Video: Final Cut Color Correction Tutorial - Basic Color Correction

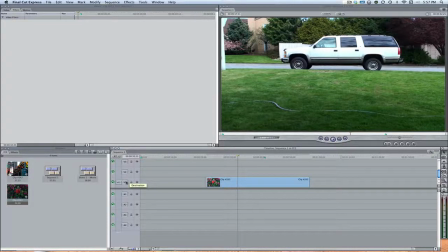Hello there guys, and welcome to this episode of the color correction series for Final Cut Express 4. If you want to see more of these videos, ones that are better than this, click this top left button and I'll take you over to a link where you guys can watch more of these videos.
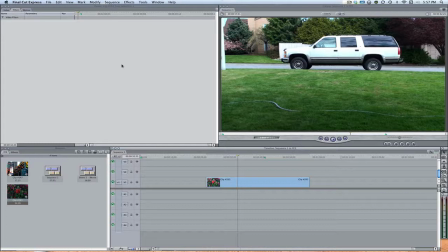Also, I'm making new tutorial videos every Monday, Wednesday, and Friday on this channel, so please subscribe if you haven't yet. I'd really appreciate that. So anyways, today I just want to talk about some basic color correction and some confusion that people have been having about
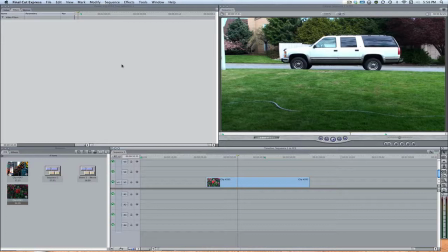the difference between color correction and some color styles. So before I get too far along, let's just jump in, shall we? Alright, so when it comes to color correction and just in general, there's two kinds. There's a color style, which is kind of setting an emotion.
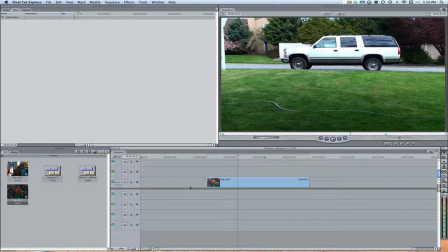Just like background music in a movie can really kind of bring out the emotion of the movie in that moment in the movie, color correction can do the same thing. Just like as if all the colors were dark and black and kind of creepy, then that emotion will be kind of dark, kind of creepy, sort of mysterious.
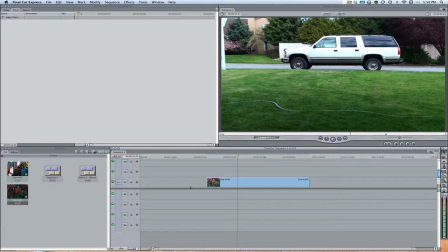While if everything was kind of bright and colorful, then everything would be kind of, well, bright and colorful, like all the emotions was like maybe love or happiness and some stuff like that. So just keep in mind those things.
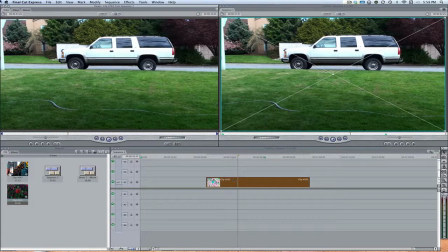If you guys want to learn more about the specific emotions, you can click this link, like I said before, and they teach you a lot. But today I just kind of want to talk about that and also show you guys some examples of color correction.
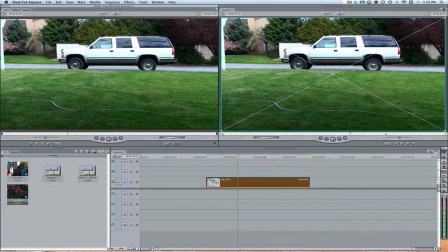So first off, to get your color corrector up, you want to select the clip that you're color correcting, come up to Effects,
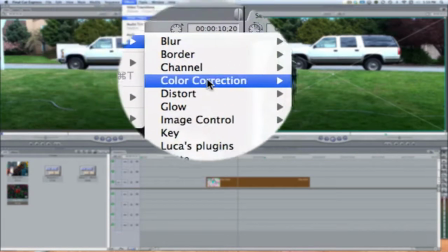Video Filters, Color Correction, and then Color Corrector.
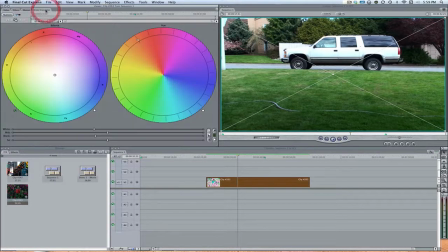And what this is going to do is going to open up a new tab over here in the viewer called Color Corrector, and if we open it up, it pretty much looks like this. If you guys don't know too much about the user interface, I also talk about this over in the intro video. So pretty much, like, let's just have an example here.
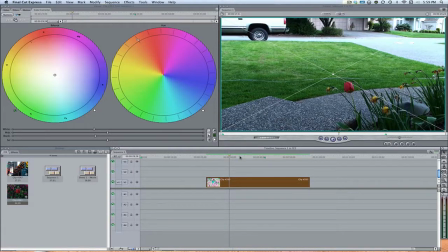Like, this clip right now, for the most part, it's got some pretty darn good color correction because I've got a fairly decent camera.
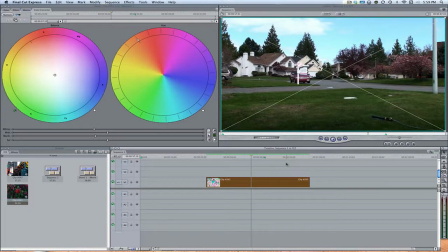However, I think it's kind of too bright overall. Well, not too bright, but like, it's too high in the whites in the mid-range.
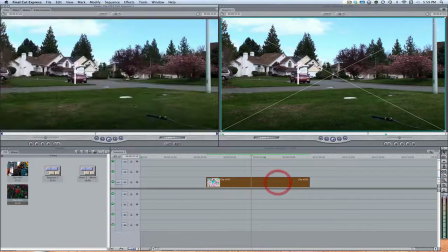And I think the blacks might be able to add an extra boost, add another level to the depth.
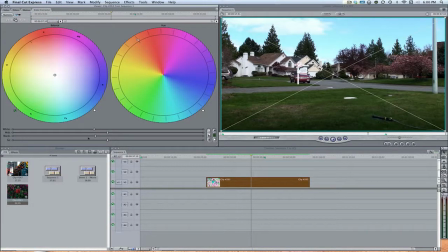So I'm going to take the blacks bar here, and I'm just going to pull this down a tad. Not too far, but just a tad. And what this will do is it'll just kind of add a little bit more, I guess, I don't really know what you'd say.
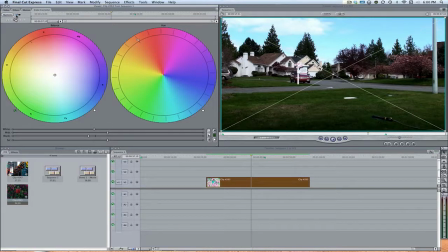It just kind of helps the colors really kind of contrast a little bit better. While beforehand, if we see, like right now, everything just kind of looks white and plain. However, now it just, it adds something. So if your camera does this, I recommend bringing down the blacks just to kind of really pump out the shadows.
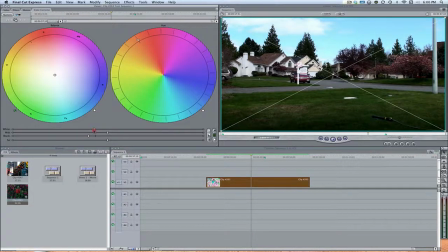The whites, for the most part, are pretty good. I think that's like a little bit too bright, so I'm going to bring down the whites a tad. If you guys want to get a reference for this, you can click these two buttons right here, and these are the auto correction for black, contrast, as well as auto white levels.
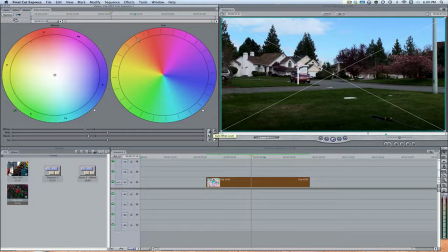And this is going to be really handy for you guys to get to use a little more. So that's just something to think about.
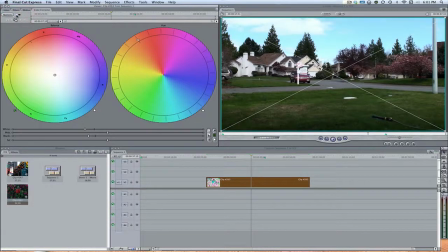So if we see like kind of a before and after, this is before, everything's just kind of bright and in your face.
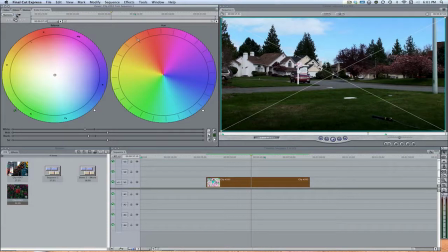Well, this is it has a good mid-range. You can still see the green in the grass. However, it doesn't look like someone poured white on top of the video. So that's pretty cool.
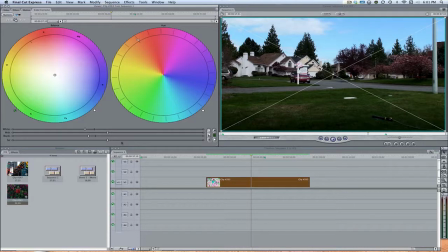Alright, so let's say we want to kind of, I don't know, maybe we want the brightness of the clip to be brought up, so we'll the colors. So we'll bring up the saturation maybe a little bit, or we can bring it down to kind of give more of a dark, like unappealing look. So I'll just leave it right there.